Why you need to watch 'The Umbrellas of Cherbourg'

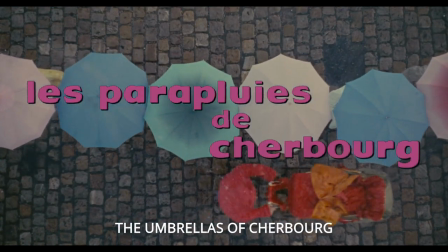1s
Jacques Demy's second movie in its romantic trilogy named The Parapli de Cherbourg, translated to The Umbrella to Cherbourg,
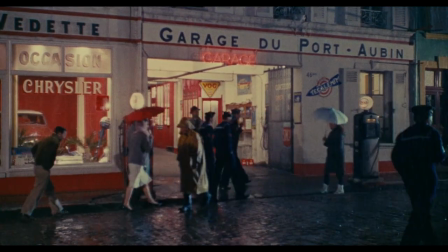8s
is one of the most unique and fascinating musical melodramas of the French New Wave, but also a world cinema.
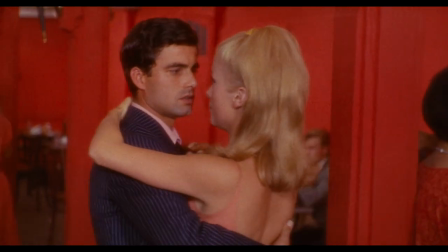15s
The plot follows two young lovers, Geneviève and Guy, as they seriously see each other and go to the theatre and dance clubs.
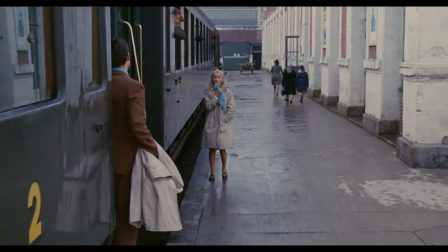22s
But when Guy is drafted for service in the Algerian war, Geneviève is heartbroken.
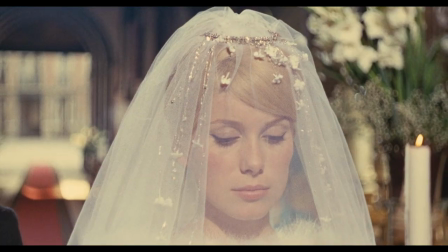27s
Even though Geneviève finds out she's pregnant by guy, she marries an older businessman, Roland Cassart, to her mother's delight.
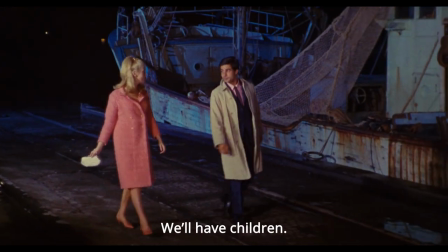36s
The Umbrellas of Sherbert is innovative, creative, and modern.
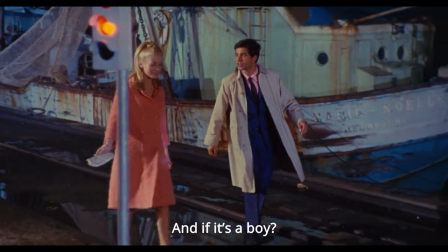40s
Since the entire 9-1 minute runtime, its dialogue is entirely sung, including casual conversation, helped by the impressive soundtrack by Michel Lecombe.
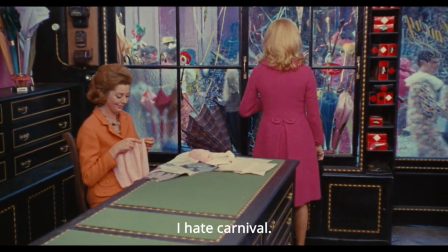49s
Heck, even the postman sings as measly to him.
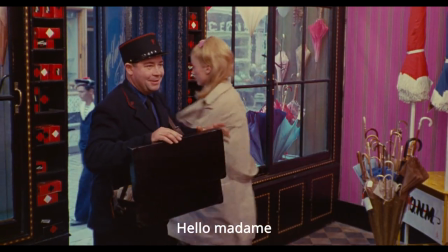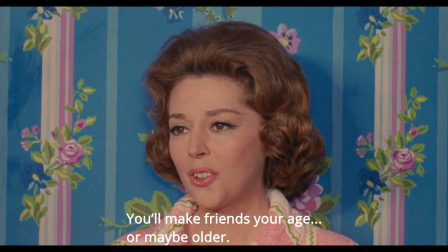59s
The umbrella of Cherbourg is sung as recitative, which is a style of delivery where the singer, in this case the actor, adopts the rhythms of ordinary speech.
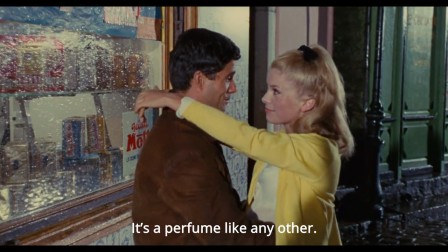67s
Demi's choice to implement this artistic style throughout the entire film makes it incredibly unique and at that time considered revolutionary.
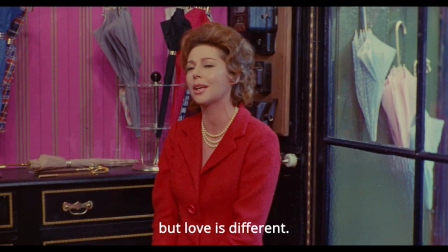75s
Paired with the stunning awe-dropping cast and the whimsical production design,
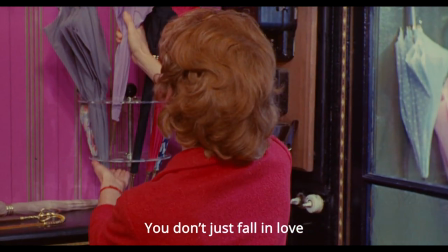79s
Demi manages to create a world of practicing imagination in the French seaside town of Cherbourg.
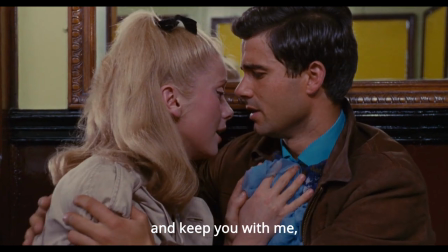86s
But even though the mise-en-scene is portrayed unrealistically and can sometimes be considered cheesy and cliché,
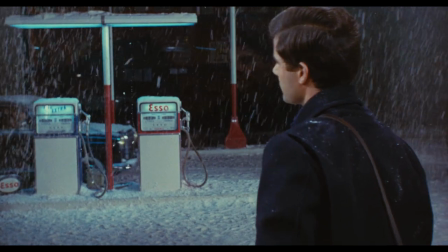93s
the story is the polar opposite, depicting a real and genuine relationship with flaws and a pragmatic ending.
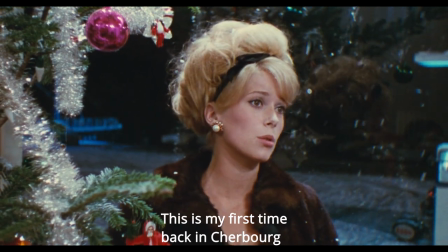99s
It's at the ending where we see the true power of the Mii's filmmaking skills, mixing fantasy and realism in one heartfelt resolution.
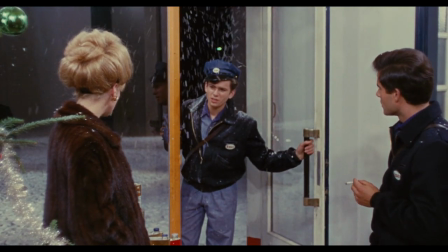107s
The characters show bittersweet maturity, the realization of how the more beautiful young love is,
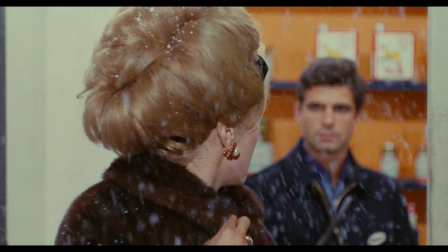112s
the more temporary it becomes, and how it can only be eternal if it is frozen in dreams, a fantasy.
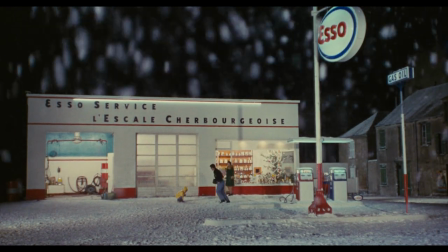119s
The meat subverts the audience's expectations of reconciliation, offering the audience a realistic view of the two characters who moved on with their lives.
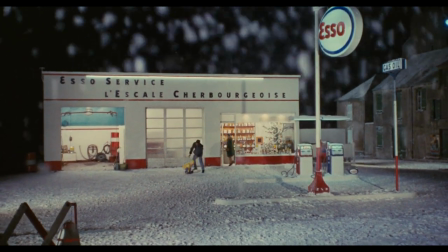127s
They're extremely saddened by the outcome of their tale, but are conscious of its inevitability.
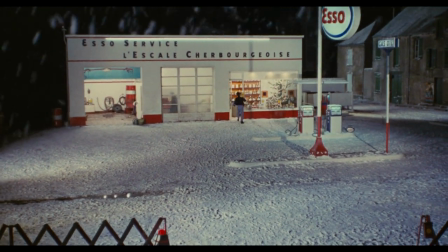132s
In this way, it's a bittersweet ending that both the characters and the audience can understand and accept.
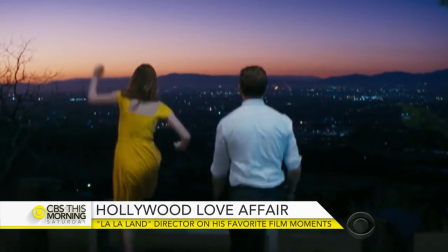140s
Damien Chazelle has numerously stated how his latest Oscar-winning film La La Land is heavily inspired by The Umbrella of the Cherbourg,
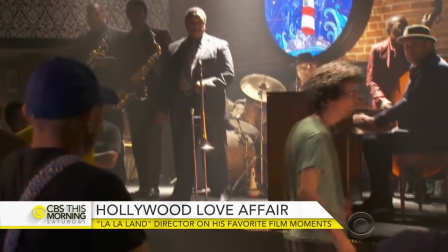148s
and has said how it is his favorite movie of all time.
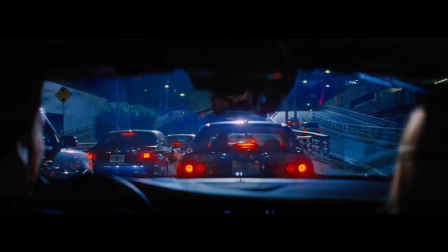154s
This is understandable, as the similarities between these two works of art are quite apparent and noticeable.
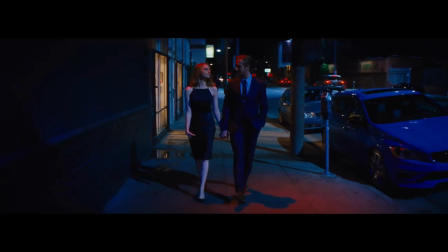161s
Both of the films feature two lovers who have dreams and aspirations.
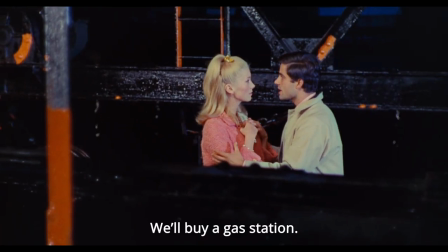165s
In Cherbourg, Guy's dream is to win a gas station, while in La La Land, Sebastian's dream is to acquire a jazz club.
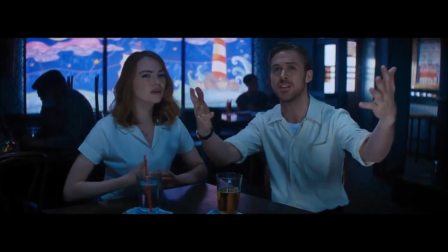172s
Both of these dreams come true exactly five years later,
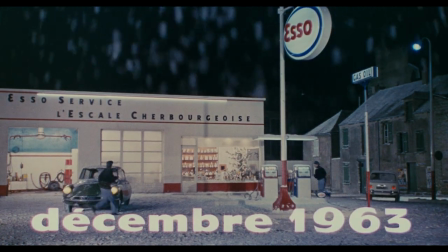176s
since Guy owns an American-styled Esso gas station, while Seb owns his own jazz bar named Seb's.
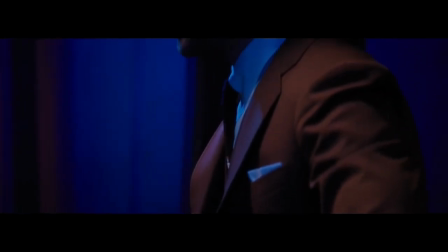182s
La La Land is also similar in the ending,
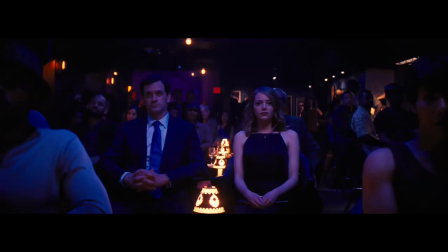184s
as the moment of realization that the two lovers are not together hits just as hard in La La Land as it does in Umbrellas.
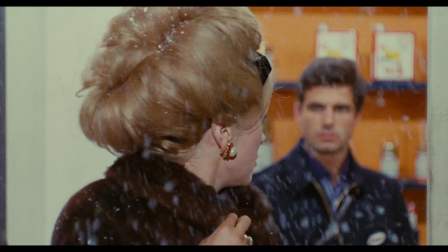191s
The look Genevieve and Guy give each each other at the end is also mimicked by Mia and Seth.
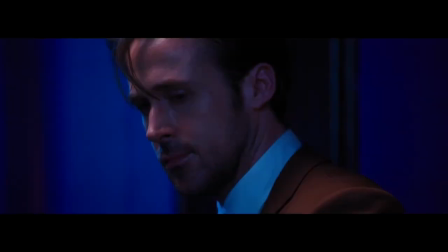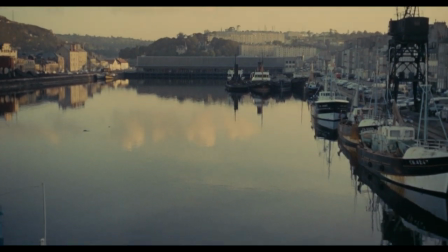202s
But it's not only The Umbrellas of Cherbourg that influenced La La Land, but also Jacques de Mies' entire cinema repertoire,
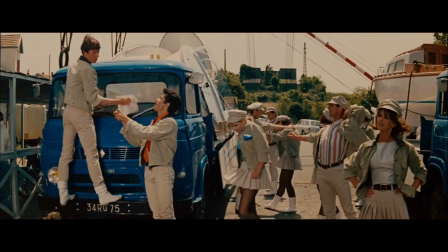208s
taking inspiration from de Mies' later musical The Young Girls of Rochefort, which by its vibrant costumes and expert dance choreography,
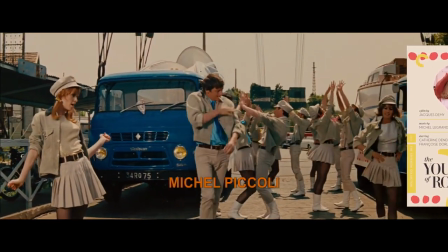216s
shows a unique style imitated in La La Land.
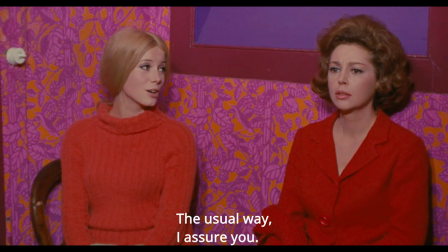220s
The Umbrellas of Cherbourg has a distinct and vibrant style, while also portraying a complicated and a realistic relationship between its two main characters.
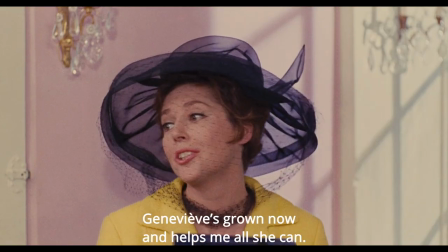229s
And its unusual form of singing makes it an extraordinary movie that any film lover must watch.
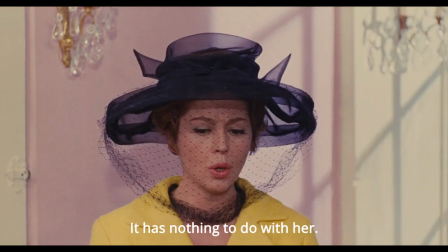235s
Paired with it being an inspiration for modern cinema,
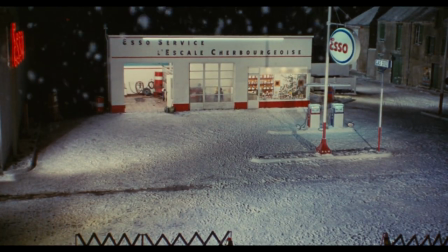238s
The Embroves of Cherbourg shows how trying a new technique can sometimes proved beneficial, making it a must-watch classic.